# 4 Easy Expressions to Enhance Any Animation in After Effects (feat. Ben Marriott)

So these expressions, they might be expressions you already know, but I think as a person that doesn't go into, you know, all the deep math and all the programming, this is like what I've found to, you know, get those little expressions and just brute force them to make something look really cool and make it look like you spent a lot more time doing it than you actually did. Awesome. Well, so you have some expressions and examples pre-prepared, so I'm going to let you just take it away, and if I have any questions, then I'll interject, but otherwise, the floor is yours.
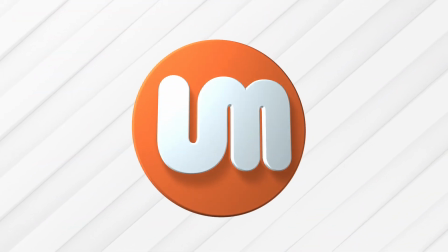[4:27]
Okay, so the first expression I'm going to show you is on this little animation.
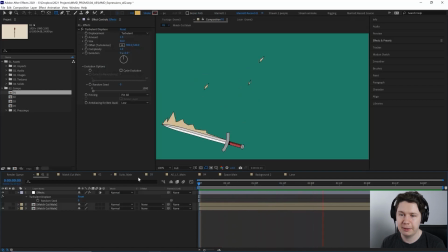[4:32]
So this is my match cut,
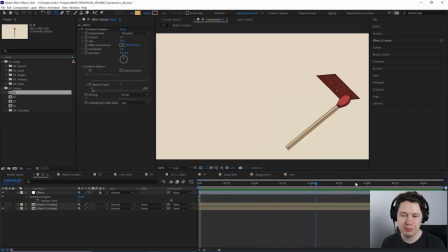[4:34]
from the transition lesson in my course, where I'm going to show you how to make all of this, but I'm going to use this as an example because I think this design at the end here works really well.
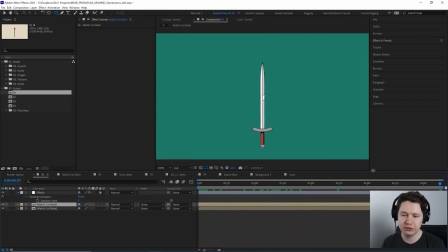[4:42]
And I've got a layer here that's frozen, so it's just static. So we're not gonna see that animation. And I wanna show an effect I used to just add a really good boil to everything to sort of make your animation look like frame by frame. So I've got a turbulent displace effect up here. Let me reset that so it's all wobbly.
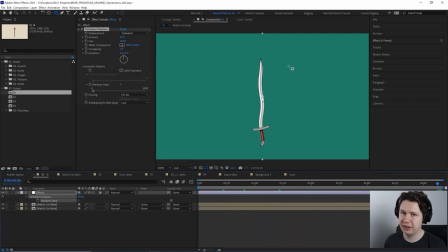[5:01]
You can see all the displacement here. And the expression I love to use the most is time. So time normally just gives you the value of, you know, I think the duration in seconds of your composition. But if we add that to the random seed,
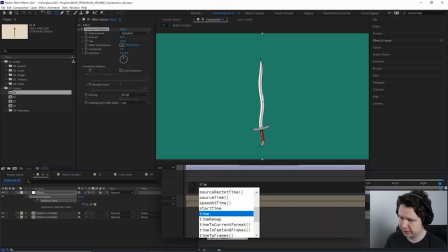[5:17]
by option clicking here and just add time down the bottom, that is going to increase the random seed.
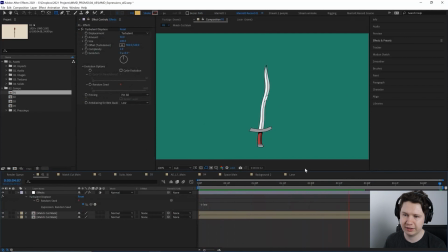[5:23]
So we get a new random seed every few seconds. Well, every few frames, I see. So now it looks like a bit of a, you know, mess. This doesn't, you know, look like an attractive sword. But if you really lower down the size of the turbulent displace, maybe down to 20,
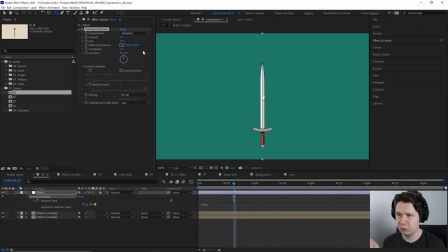[5:38]
and then the amount maybe down to 2, you get something really subtle, and you can't even, you barely even notice it on a still. Actually, that's not even noticeable here. Let's turn that back up to, you know, 5 or 50 or something.
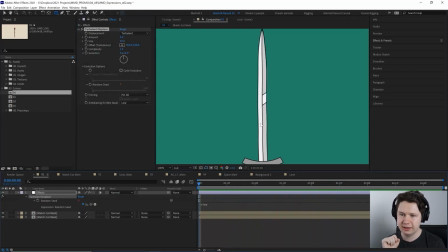[5:54]
And then it's more obvious, we get a tiny little, every second this random seed is changing. So we get a kind of a new frame that looks like it's been hand drawn. Now this is pretty slow at time because that's just changing every 1 second, I think.
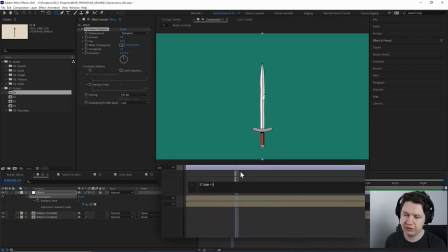[6:08]
So if we put asterisks and then 4 next to it, that, you know, increases the speed by 4.
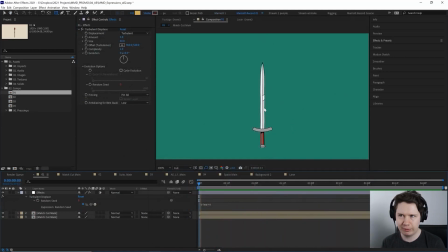[6:15]
So that's 4 times as fast, and in a 24 frames per second comp, that's every 6 frames. So on 6s, I believe. So I use this all the time if I want to make a sort of clean, smooth, you know, flat 2D motion graphics look a bit more like they're hand-drawn.
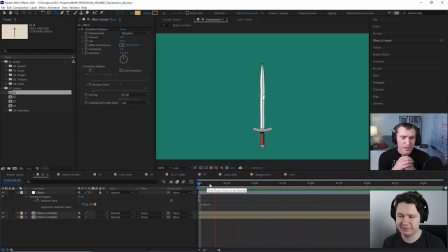[6:34]
So I love that expression a lot. And if anybody would like more information on this,
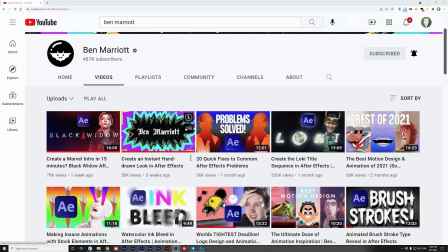[6:39]
Ben's recent video on hand-drawn animation, I think it's called, goes into much more detail.
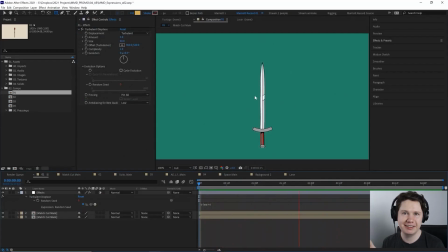[6:45]
It's helpful when you don't have much time and there's not much budget to get any pencil mileage to actually do much animation. You can hold on a pretty static frame, and even if it's just text or an icon, it keeps it a bit more entertaining for, you know, a few more seconds, so the viewer doesn't have to,
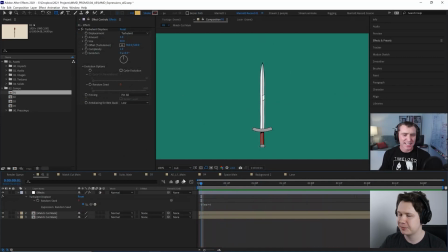[7:00]
you know, switch off or you got to cut to another scene. I also like the wordplay with match cut.
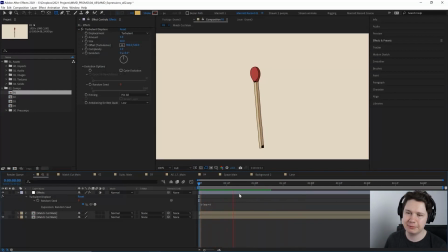[7:07]
I was proud of that and kind of embarrassed by it, but I thought, you know, what better way to show a transition?
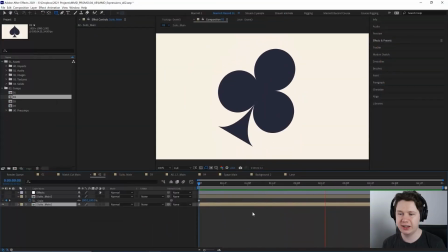[7:14]
Okay, so the next example, I'm going to show you a bit of a design from another lesson from the course. So this one is all about morphs.
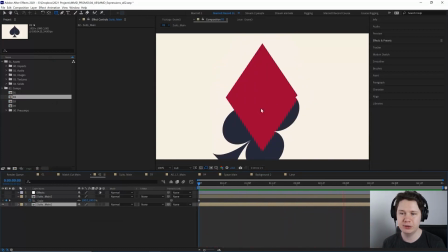[7:19]
Similar to transitions, we'll be morphing between all of these shapes. So I'm going to show this on a still.
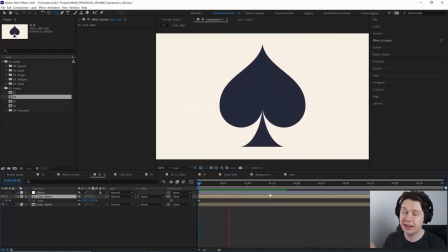[7:24]
So again, there's no animation on this one. And I've just put, well, I put one small animation, just a tiny scale up. So this next expression is probably everybody's first expression that they learn in After Effects, and that is wiggle. But I have recently learned how to use it on a particular effect to get a really cool result.
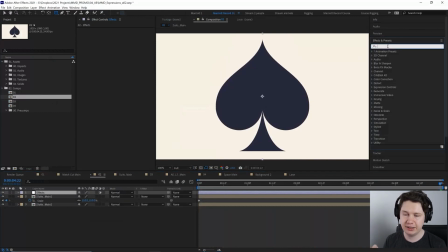[7:40]
So I've got an adjustment layer here, and I'm going to add the transform effect. And the transform just adds the basic transform properties that we're used to, rotation, scale, so you can adjust it on an adjustment layer. And that's really handy because it just affects everything underneath it.
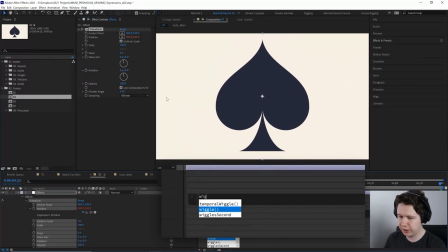[7:58]
And then if we add the expression to position, if we add a wiggle, and then in parentheses, we're going to put 12, comma 1. So it'll, so I always remember the numbers as, you know, FA, frequency and amplitude.
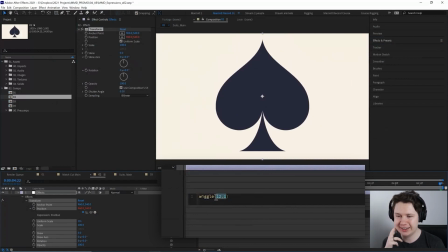[8:12]
I remember that from the maths high school days. So 12 times a second, this is going to move 1 pixel, so it's really subtle.
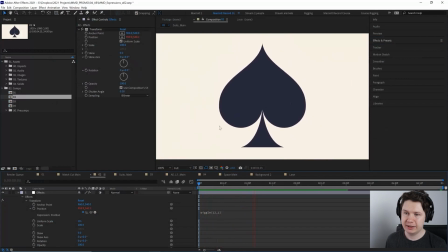[8:20]
But if we play it back, there's a slight shake.
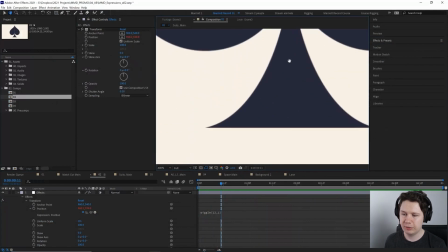[8:24]
Now if we, I'm going to zoom in on a close-up part, and you can see it a lot more. There's a slight shake going on here.
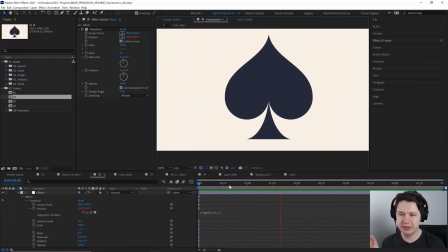[8:32]
So I love this use of wiggle because it's really subtle. Normally when I see wiggle, it's overused, it's like jello, everything's shaking around and bouncing, because, you know, when you first learn wiggle, you're like, yeah, I can move stuff around for free without doing animation. I want to make it move all over the place. But I really like this, so it's just jittering.
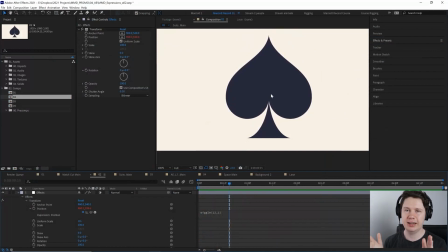[8:48]
It's less like something bouncing around, and it feels like film sort of going through a projector, and it sort of waves and warps as the film ages. So an older film that's been through it a lot of times, that you would get the film grain and the cigarette burns and everything like that, it would shake around a little bit.
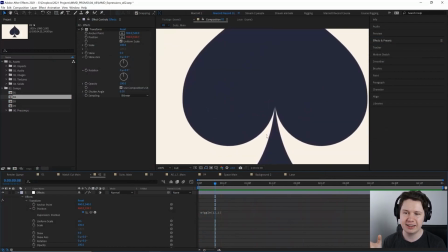[9:05]
And like the previous expression, it just adds a slight bit of movement to everything on screen.
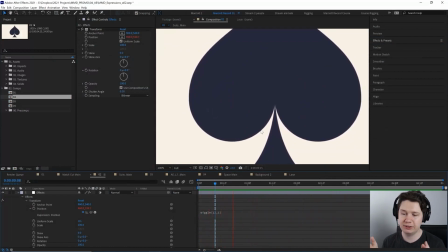[9:11]
Even if it's just shaking slightly, every single thing is moving, you know, almost every single frame, and that just makes it, you know,
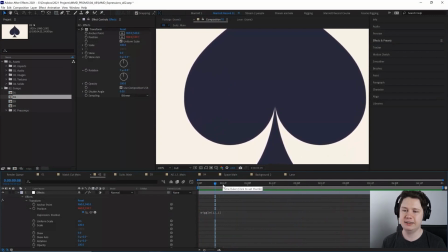[9:18]
a more interesting thing to look at and gives it that sort of tactility that you would get from your traditional media if you're trying to mimic film grain or anything
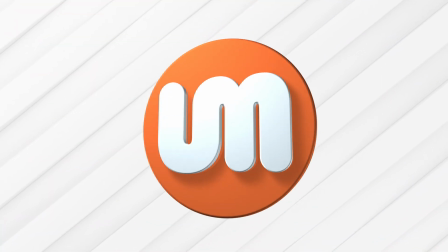[9:26]
like that. And yeah, I love this effect. Okay, so I've got this pendulum rig here, and that's on two shapes here.
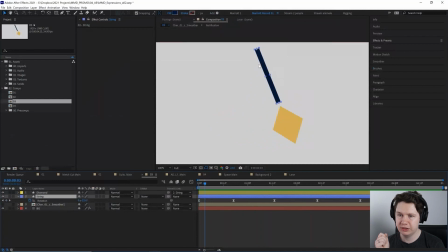[9:34]
We've got a string, which is this blue layer here, and then this diamond. Now the diamond is parented to the string, and the string is just rotating from left to right. But a really easy way to add a lot more motion to this is with a very handy expression.
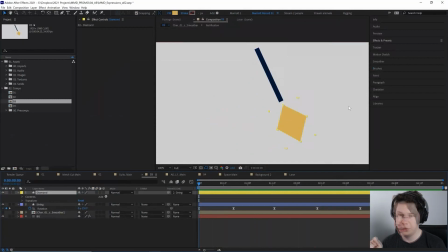[9:50]
Isn't maybe technically, we don't even have to write anything down to use this expression. We want to use the rotation of the string and apply that to the diamond. So if we open up its rotation property, and we want to pick whip this to this rotation property. So the layer is parented to the string layer, but we can also parent the rotation to the string's rotation.
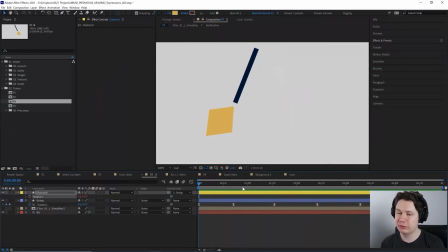[10:10]
So now it is sort of doubling up on that rotation. So the rotation's happening on the string and happening on the pendulum as well. And then we can exaggerate this even more. We can duplicate this diamond. I can move it to the end of this diamond, parent that second diamond to the first diamond.
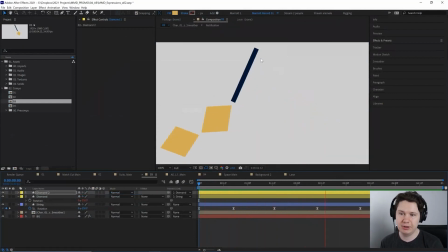[10:26]
And now when we play it back, it's, you know, it's moving even more. So you get a bit of the wave principle here. Like this would make a perfect sort of a tail for some, you know, an animal or something like that. And it's really handy. And also another trick that you can use in a similar scenario is to open up this rotation property.
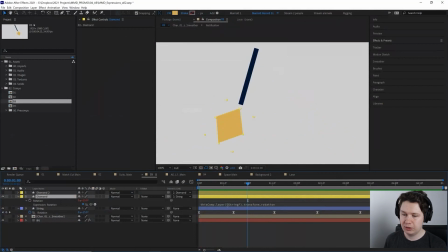[10:44]
And let's say let's remove that expression. And here we don't like the diamond. It's following the string, but we don't like it sort of facing the same direction. If we want to cancel that out, what we can do is do the same thing, parent the rotation to this rotation property.
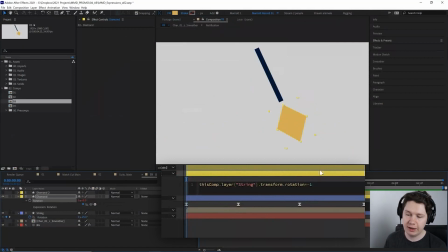[11:02]
And then if we add times minus one, that will invert negative integers to positive integers and the other way around. So now it cancels it out. So at the start, when our rotation is at minus 25, this one is plus 25.
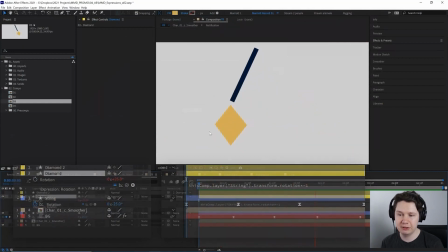[11:16]
So it's canceled out. And then this, the end of our pendulum swinging is always face up.
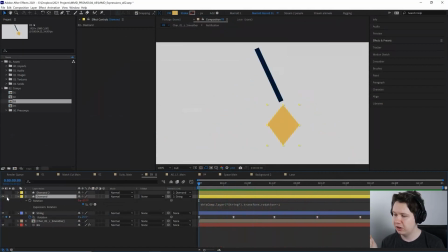[11:23]
So that can be handy for a lot of reasons. I used it on this example in my course with the character's hair.
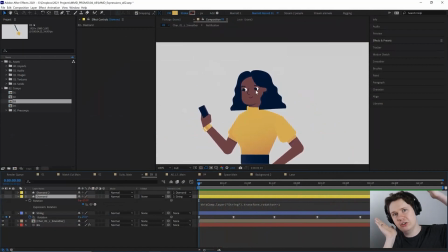[11:32]
So the head is moving and rotating, but I don't want the hair to sort of be stuck to it like it's, you know, just a triangle on the head. So the hair remains slightly level. It moves a little bit, but it's parented to the head, but you know, it still reacts to gravity in a subtle way.
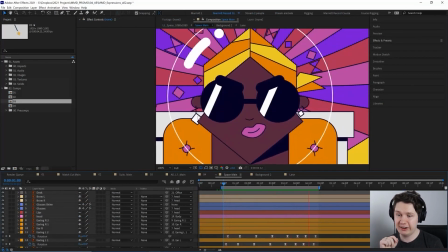[11:51]
Okay, so I use that expression with the earrings of this character. And even though like the earrings, they're not a big part of this animation.
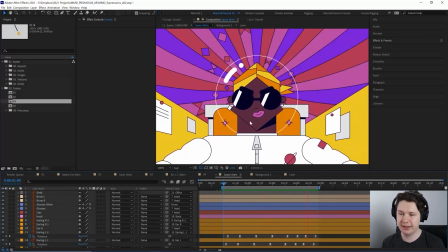[11:59]
This animation is essentially telling one story. We're switching between a person in space to then they're zooming through warp speed.